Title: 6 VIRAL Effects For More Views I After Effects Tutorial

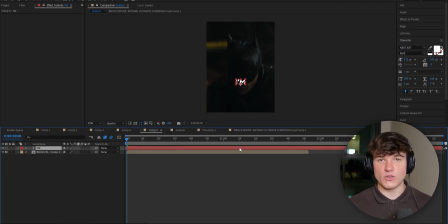[8:18]
Once you edit your first word, you're going to align the text however you want to have it. And then you can also double click onto it and change the font, size, whatever you like. Now we're going to add our text effects. In my case, I want to add deep glow. So I'm going to search for deep glow in my effects and presets panel, drag it onto the text layer. And I'm going to put the exposure from 1 to 0.2. I also want to add drop shadow.
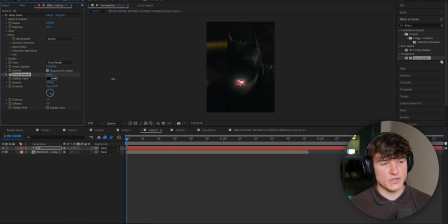[8:35]
So I'm also going to drag it onto the text layer, put the opacity from 50 to 100, leave the distance at 5 and put the softness to 50. Now we want to go to where our character starts speaking, which in my case is going to be about here. I'm going to cut the text before my character starts speaking, because obviously I want the words fading up with him speaking.
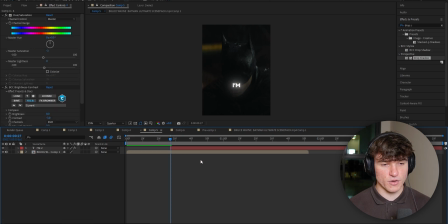[8:50]
So I'm going to go here, press Ctrl Shift and D and delete the beginning of it. Now in this case, Staff Waiter speaks the second word about this time. So I'm going to go ahead again and split my text layer here so I can add the next word. So I'm going to cut it by pressing Ctrl Shift and D, then go to the top layer, double click onto the text, select it and replace with whatever my character is saying.
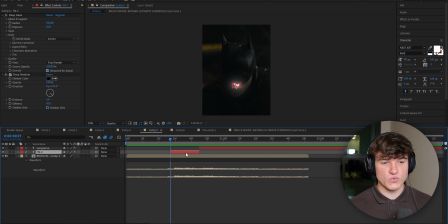[9:06]
Now when you play your clip, it should look something like this. And to now add this cool glitch effect, what we're going to do is we're going to press S on our keyboard while having our text layer selected, then zoom in to make it easier. And on the left, you can now see our scaling values. We have one for the horizontal and one for the vertical scale.
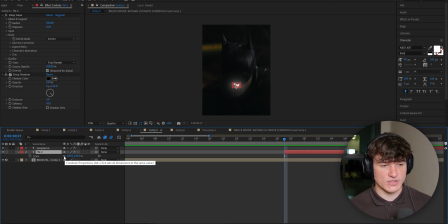[9:20]
What we want to do next is disable this little check you can see right here, which says constrain proportions. If we disable that, it means we can stretch the text vertically and horizontally individually. So the two values are not linked, meaning if we increase one, it won't zoom in, but it will rather just stretch it. And now we can set a keyframe at the beginning and do the values however we like. I'm just gonna start by stretching my text.
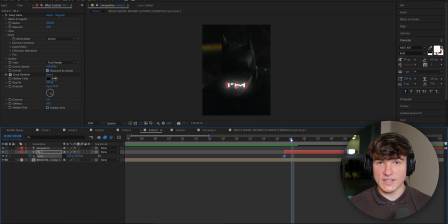[9:38]
Then we're gonna go ahead one keyframe. We're gonna reset the value. So we're actually gonna put it back to 100. Then we can go ahead and now I would stretch it vertically like this. Okay, so that it goes up. Then we can go ahead one more, put it back to 100. And then maybe we can one more time just increase both of them. So we're gonna enable this check mark again and then zoom both of them in to make it a bit
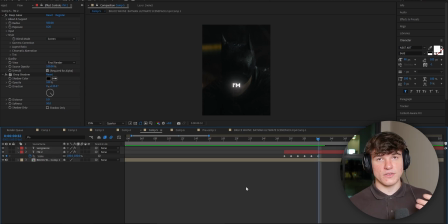[9:56]
bigger. And then go ahead one more frame and put it back to the normal value. Now I would only put these glitches in the first few frames of the text. Otherwise it's gonna look messy and people are gonna have a hard time reading it. Now when we play in the beginning, you can see it glitches. You can obviously go way bigger if you would like to have your text glitching bigger, or you can keep it small like me.
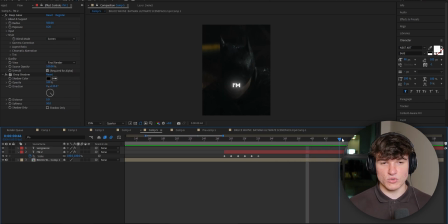[10:11]
And then we're gonna go ahead to the end again when the text is about to transition. And we're also gonna set some keyframes at the ending here as well. So we're gonna start again, put it to 100, click the check mark again to disable constraint proportions. Then go ahead one frame and maybe just stretch it vertically again. Then one more frame ahead, put it back to 100, and then one more frame ahead and stretch it horizontally.
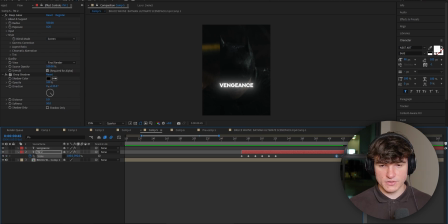[10:29]
I wanted to start a bit earlier, so I'm just gonna select all the keyframes and drag them onto the left like this. And now when you see when they're about to switch, it also starts glitching again. But to now match this vibe, we're also gonna do the same thing for this word. So the same way we kind of did this animation here, we can do the same thing at the beginning of the next text, so it keeps its unity.
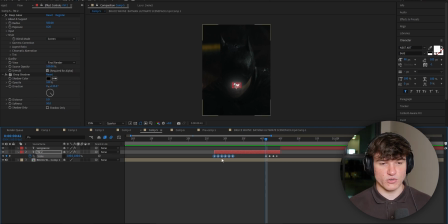[10:46]
If you want to, you can just go ahead and copy these keyframes you did here already by pressing Ctrl and C, then going to the beginning of the next clip and pressing Ctrl and V to paste them. And you can see, you know, have the exact same keyframes here. Or you can just reanimate them, meaning you can go step by step. And maybe if you, in this case, don't want it stretching widely, you can just put it up like this, whatever you want.
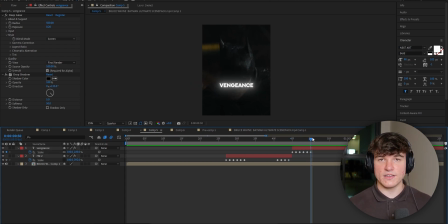[11:05]
In my case, I will just leave the keyframes how they are because I like it. But obviously, this is very dependent on your own preferences. You might like it bigger than me or smaller, however you want for your edit. So play around with the values a bit and make sure it fits your needs.
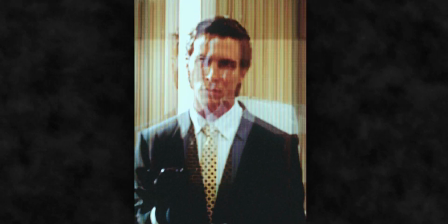[11:16]
Now, next up, we've got this awesome CTR effect, which looks incredible. Now, again, you're going to need the plugin called CRT Emulator.
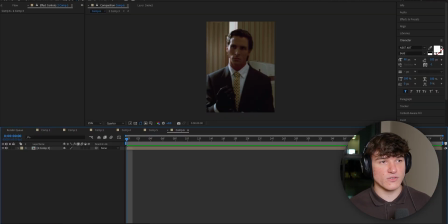[11:22]
If you don't have that in your After Effects, check the Discord. And once you installed it, we're going to head to the top, click on Window, select Extend, and then click on CRT Emulator.
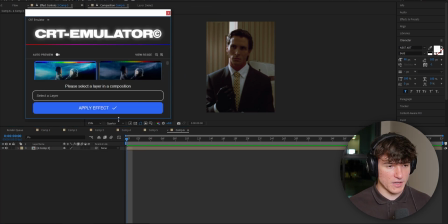[11:29]
Now you can see we have this extra window popping up, and I'm gonna make it a bit bigger so you can see everything. Now the style I like to go for is style 4.
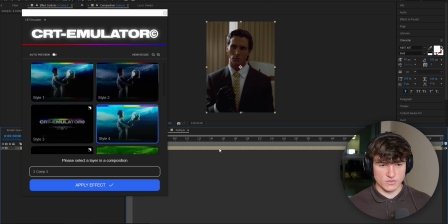[11:35]
So I'm gonna click on style 4, make sure that the layer is selected. Okay, so select the layer in your composition, then select style 4 and hit apply effect.
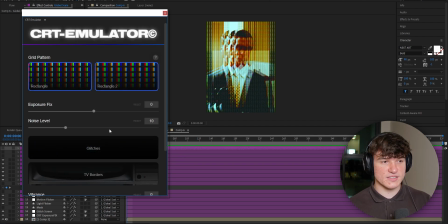[11:42]
Now as you can see, it already looks crazy good, but we're also gonna change some settings in here. First of all, we're gonna click on rectangle and just have the rectangle 2 selected. Then we're gonna increase the exposure to like 7 or 8, depending on what clip you use. I like to go for this range.
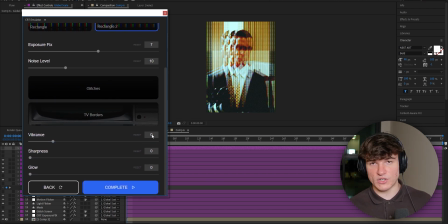[11:55]
Then we're gonna scroll down and put the vibrance, which is currently at 0, all the way to -22. I personally also like to put some glow on it, so I'm going to put that to 2. And now we can click complete, and you can see our window is finished, so we can just close that now.
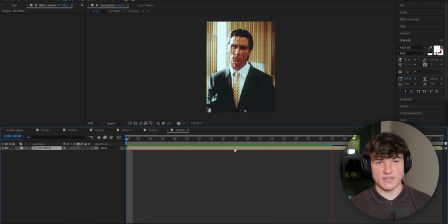[12:07]
And if you play our clip, we have this amazing CRT effect on top of it, which just looks out of this world. If this video helped you, make sure to smash the like button and subscribe if you want to see more. Thanks for watching, and see you next time.